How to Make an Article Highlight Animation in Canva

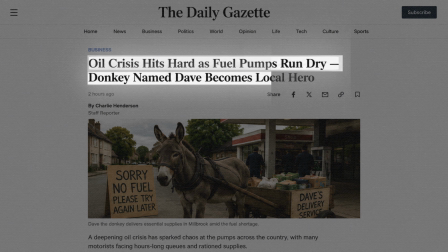(0:02)
Today we're going to build a cinematic article highlight animation inside Canva.
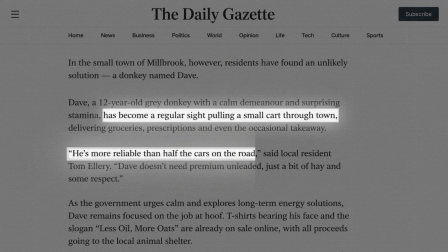(0:07)
I'll walk you through it step by step, from the initial screenshot setup all the way to the final highlight animation and scroll transition,
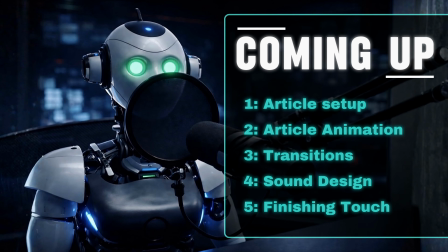(0:15)
and we'll add one small finishing touch at the end to make the whole thing feel a bit more like a documentary sequence.
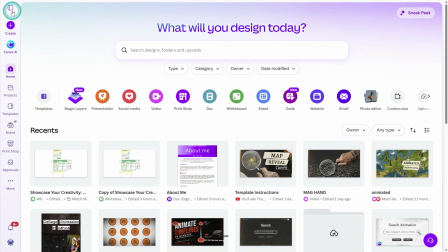(0:21)
Let's get straight into it. Open Canva and create a new design.
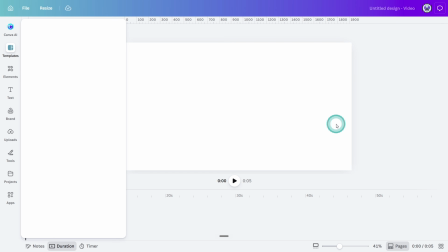(0:26)
I'm using a 16 by 9 video crop, but you can follow along in mobile video format if preferred.
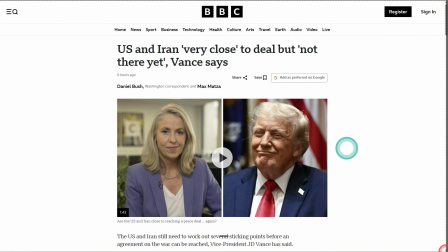(0:32)
For this effect, you will need a standard full-screen screenshot of each section of the article you want to reference.
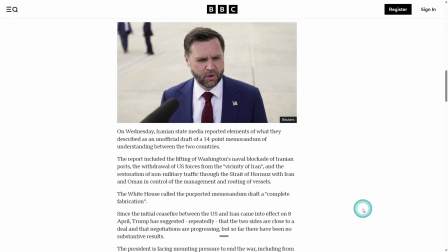(0:39)
No need to zoom in too far, just make sure the text is clear and readable.
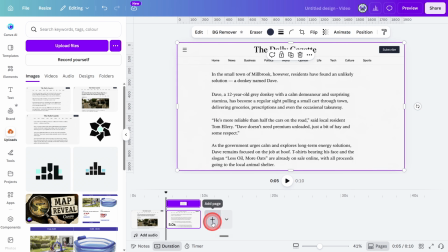(0:43)
I'm using a generated article here for demonstration purposes, but the process will work with any article, document, or web page you want to highlight.
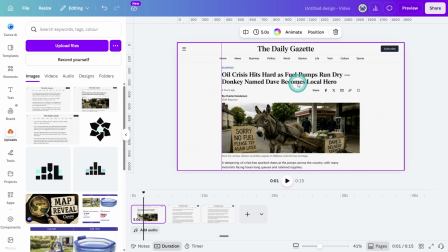(0:51)
Place each screenshot on its own page, like so. Now go back to the first page and duplicate the screenshot.
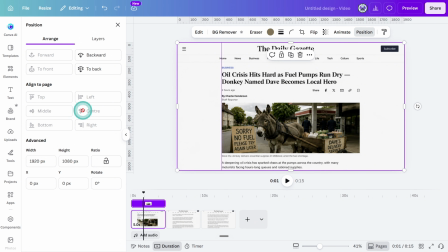(0:58)
Select both versions and make sure they are sitting directly on top of each other. With the top screenshot selected, crop it down to the first line of text you want to highlight. Try to leave a little extra space around the wording. We'll need that later when we create the soft feathered edges.
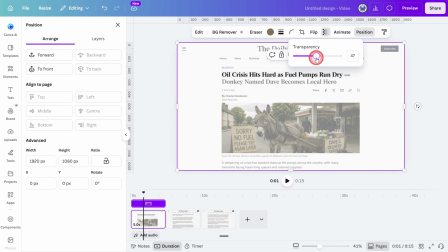(1:15)
Now select the bottom screenshot and reduce the transparency to around 50%. Then click the page background and change the color to black.
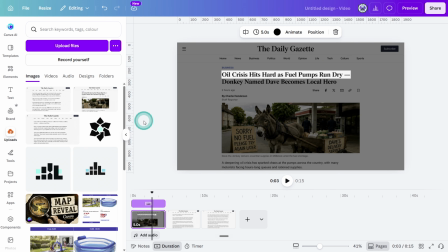(1:24)
And just like that, we get this darkened article effect with one line standing out. Pretty cool, right? Now duplicate the whole page, then duplicate it one more time.
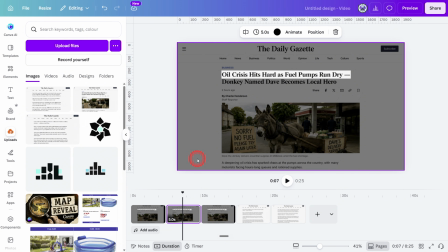(1:36)
Go back to the first version and delete the background article image. This leaves us with just the cropped, highlighted line on a transparent background. Now move to the second version and adjust the crop so it highlights the next line of text.
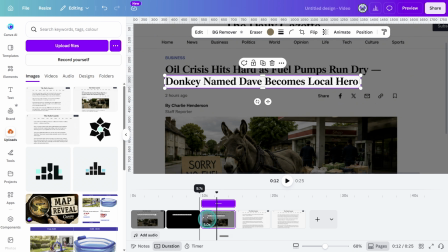(1:50)
Again, leave as much space around the wording as possible. You'll see why in a second.
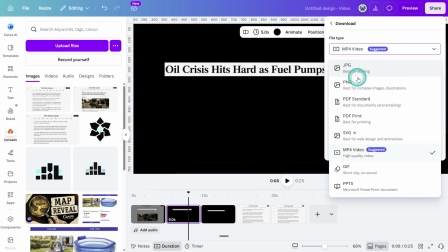(1:55)
Now export both of these highlighted text layers as PNG files with transparent background selected.
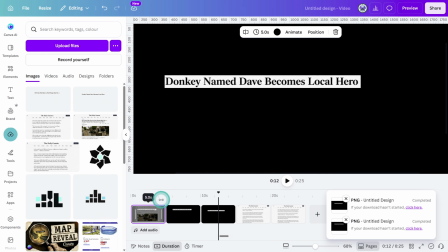(2:02)
Once they're downloaded, go back to the original article page. Delete the temporary highlighted crop layers.
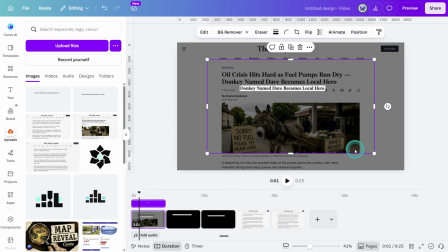(2:09)
Then upload the new transparent PNG highlights back into Canva. Place them onto the canvas and enlarge them to the full size of the original screenshot. They should slot perfectly back into position. Now, select the first highlighted line.
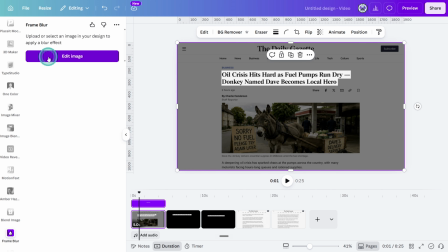(2:24)
Open the Apps section and search for Frame Blur. Open the app, then go into the Shape settings and choose the curved bordered rectangle.
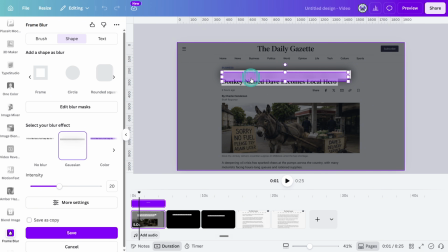(2:32)
Resize the rectangle so it fits tightly around the wording. You want it close to the top and bottom of the text with barely any extra space. At first, Frame Blur will blur the entire image, so open the extra settings and select Invert.
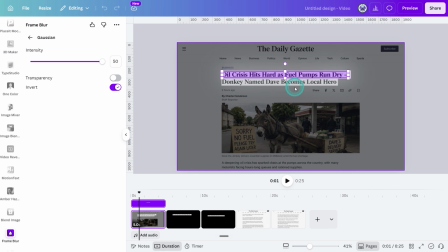(2:48)
Now the blur applies outside the rectangle instead. This creates that soft, imperfect feathered highlighter edge. Make any slight adjustments if needed, then click Save.
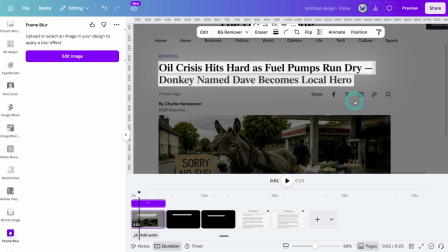(2:59)
And now the highlight looks less like a basic box and more like it has been cut out or scanned from a real document.
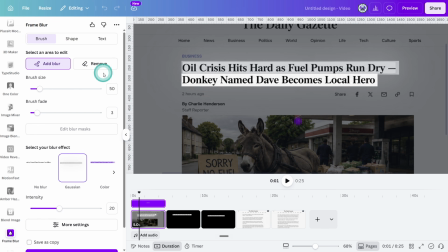(3:06)
Let's do the same thing for the second highlighted line. Select it, open Frame Blur, choose the same curved rectangle shape.
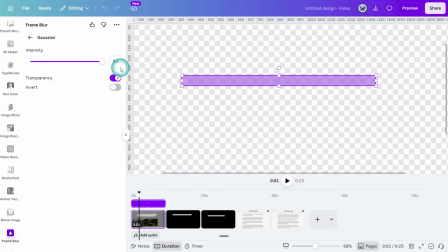(3:14)
Keep the mask nice and tight, turn on Invert, and save it.
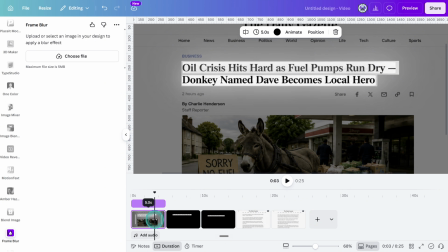(3:21)
Nice. Now duplicate this page.
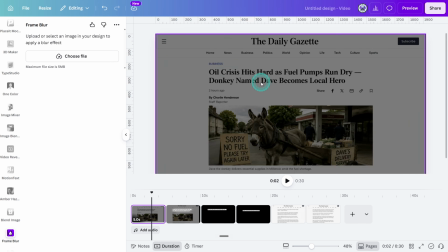(3:24)
On the first version, remove all of the highlight layers and set the main screenshot transparency back to 100%.
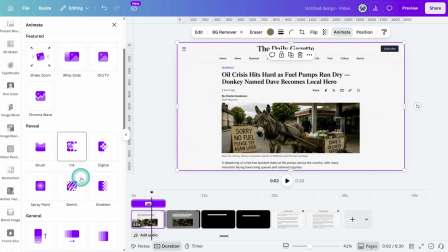(3:32)
This will become the clean opening shot. Now add a rise transition into this page if you want the article to slide into frame.
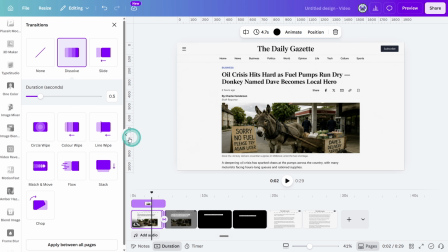(3:40)
Then add a dissolve transition between the clean article page and the highlighted version.
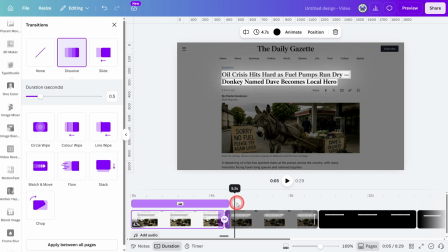(3:46)
This gives us a smooth reveal before the highlighter animation starts.
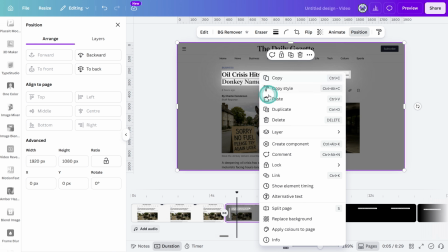(3:51)
Right-click on the first highlight layer and select Show Element Timing.
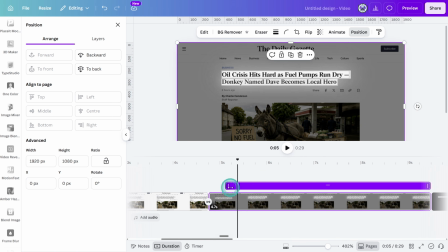(3:56)
Move the highlight so it appears just after the dissolve transition finishes. Then open the Animate panel and give it a wipe animation from left to right.
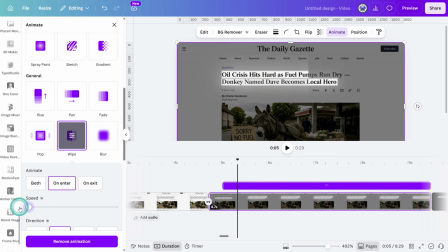(4:05)
Adjust the speed until it feels like the line is being marked in real time.
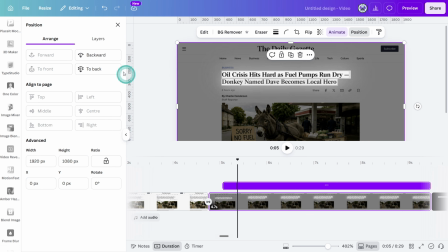(4:09)
Now do the same thing for the second highlighted line.
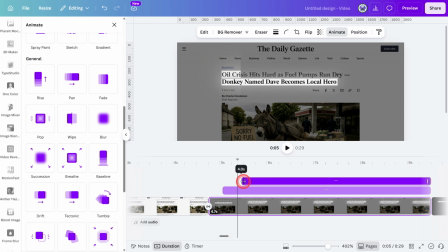(4:12)
Right-click, select Show Element Timing, move it slightly after the first highlight, then give it the same wipe animation.
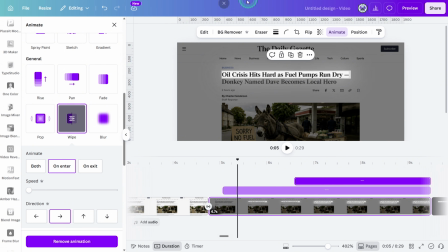(4:19)
Let's preview that.
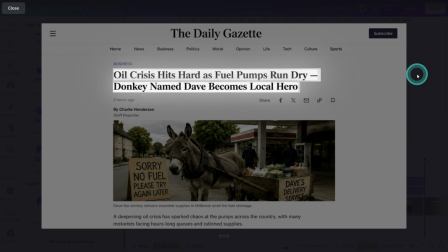(4:25)
Nice. The highlight now feels like it's being revealed naturally across the article instead of just appearing as a static rectangle.
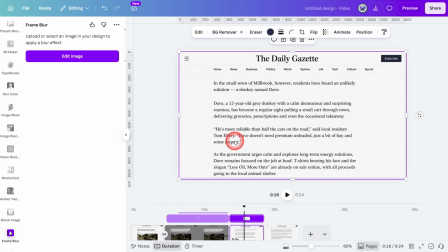(4:34)
For the next article screenshot, just repeat the same process. Duplicate the screenshot, crop the top layer to the line you want to highlight, darken the background layer,
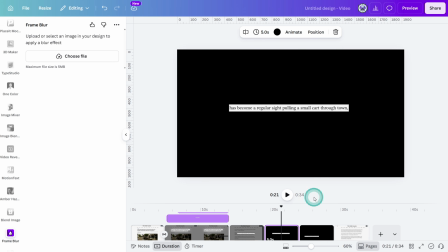(4:48)
export the cropped highlight as a transparent PNG. Bring it back in.
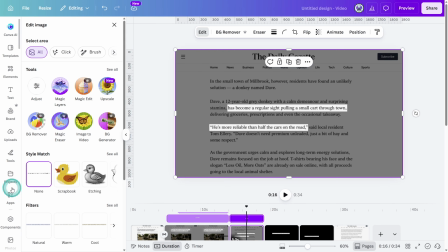(4:53)
Then use Frame Blur to create the soft edge.
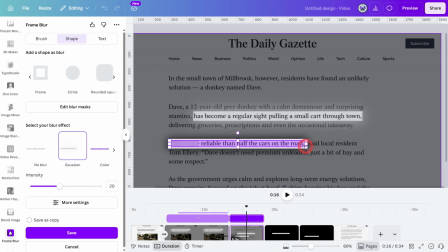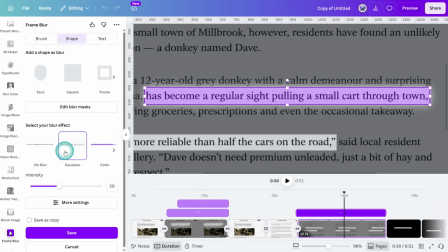(5:04)
One extra thing to remember: inside frame blur, you can open Edit Blur Masks and adjust the edge fade.
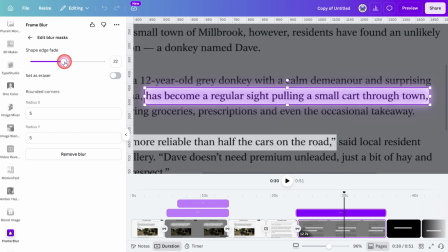(5:11)
Increasing this slightly gives the highlight a more natural feathered look. Don't push it too far though. Subtlety is doing most of the heavy lifting here.
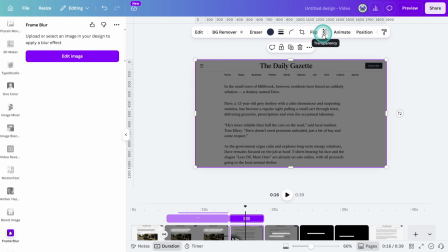(5:20)
Now, between these two scenes, we need a version of each article with 100% transparency.
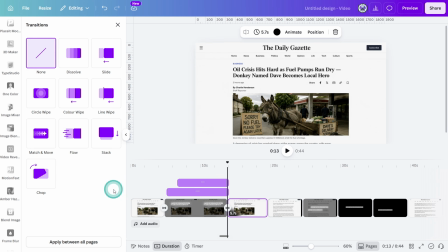(5:27)
That way, we can add a slide transition between them, going from bottom to top.
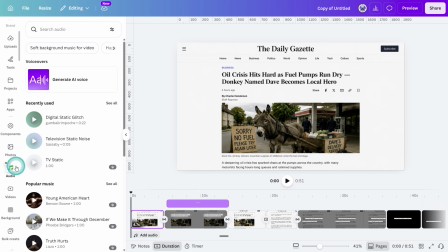(5:32)
This gives the impression of a scroll effect. For sound design, open the audio section and filter by effects. The opening effect was a folding chair that was simply cut short like so.
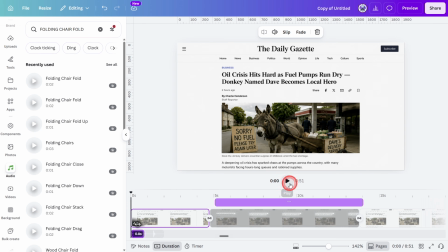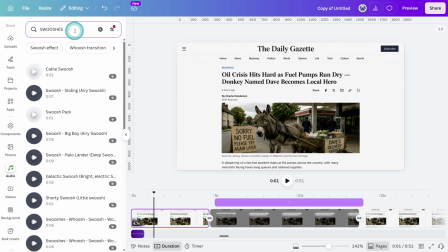(5:52)
I then added a subtle swoosh sound to achieve the transition.
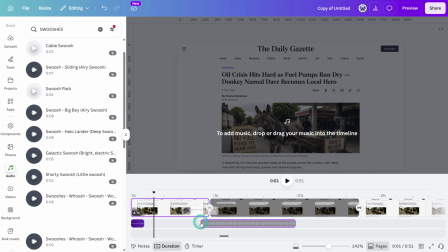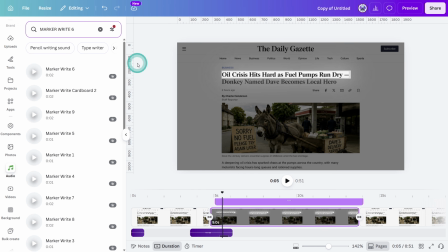(6:05)
Search for marker right 6 for the highlighter sound effect.
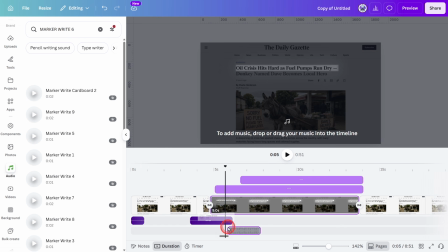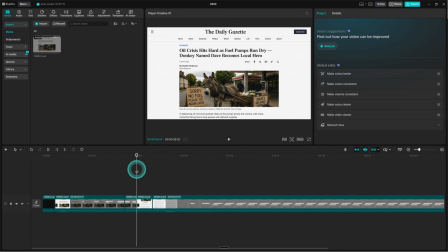(6:18)
Now for one final touch, I added a small effect in CapCut.
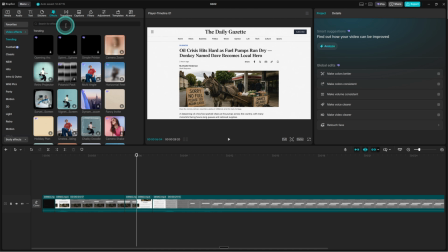(6:22)
This part is optional, but it works really well. Search for the scroll projection effect and place it over the article transition.
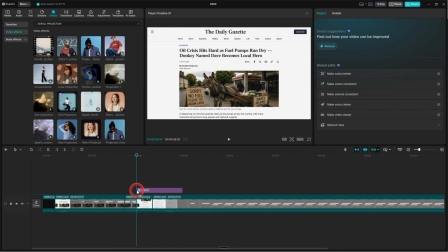(6:30)
Keep it short and subtle.
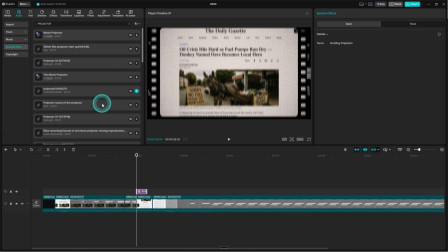(6:36)
Then add a quiet projector sound effect underneath.
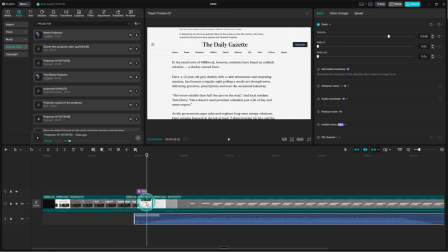(6:41)
Crop it down so you only hear a tiny click as the highlight appears.
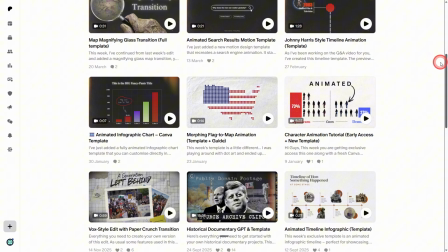(6:47)
And that's the whole effect. If you'd like access to a growing library of editable template files for projects just like this one,
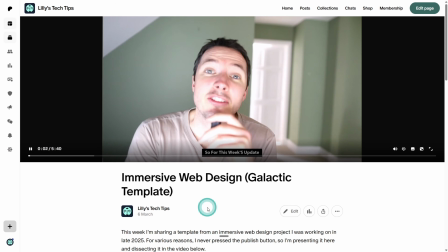(6:56)
along with personalized feedback on your own designs directly from my human overlord, feel free to check out my Patreon.
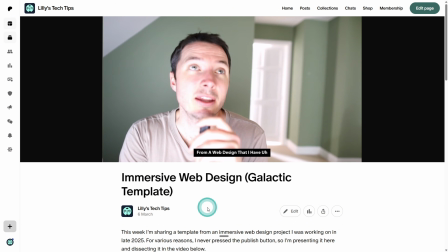(7:02)
Until next time.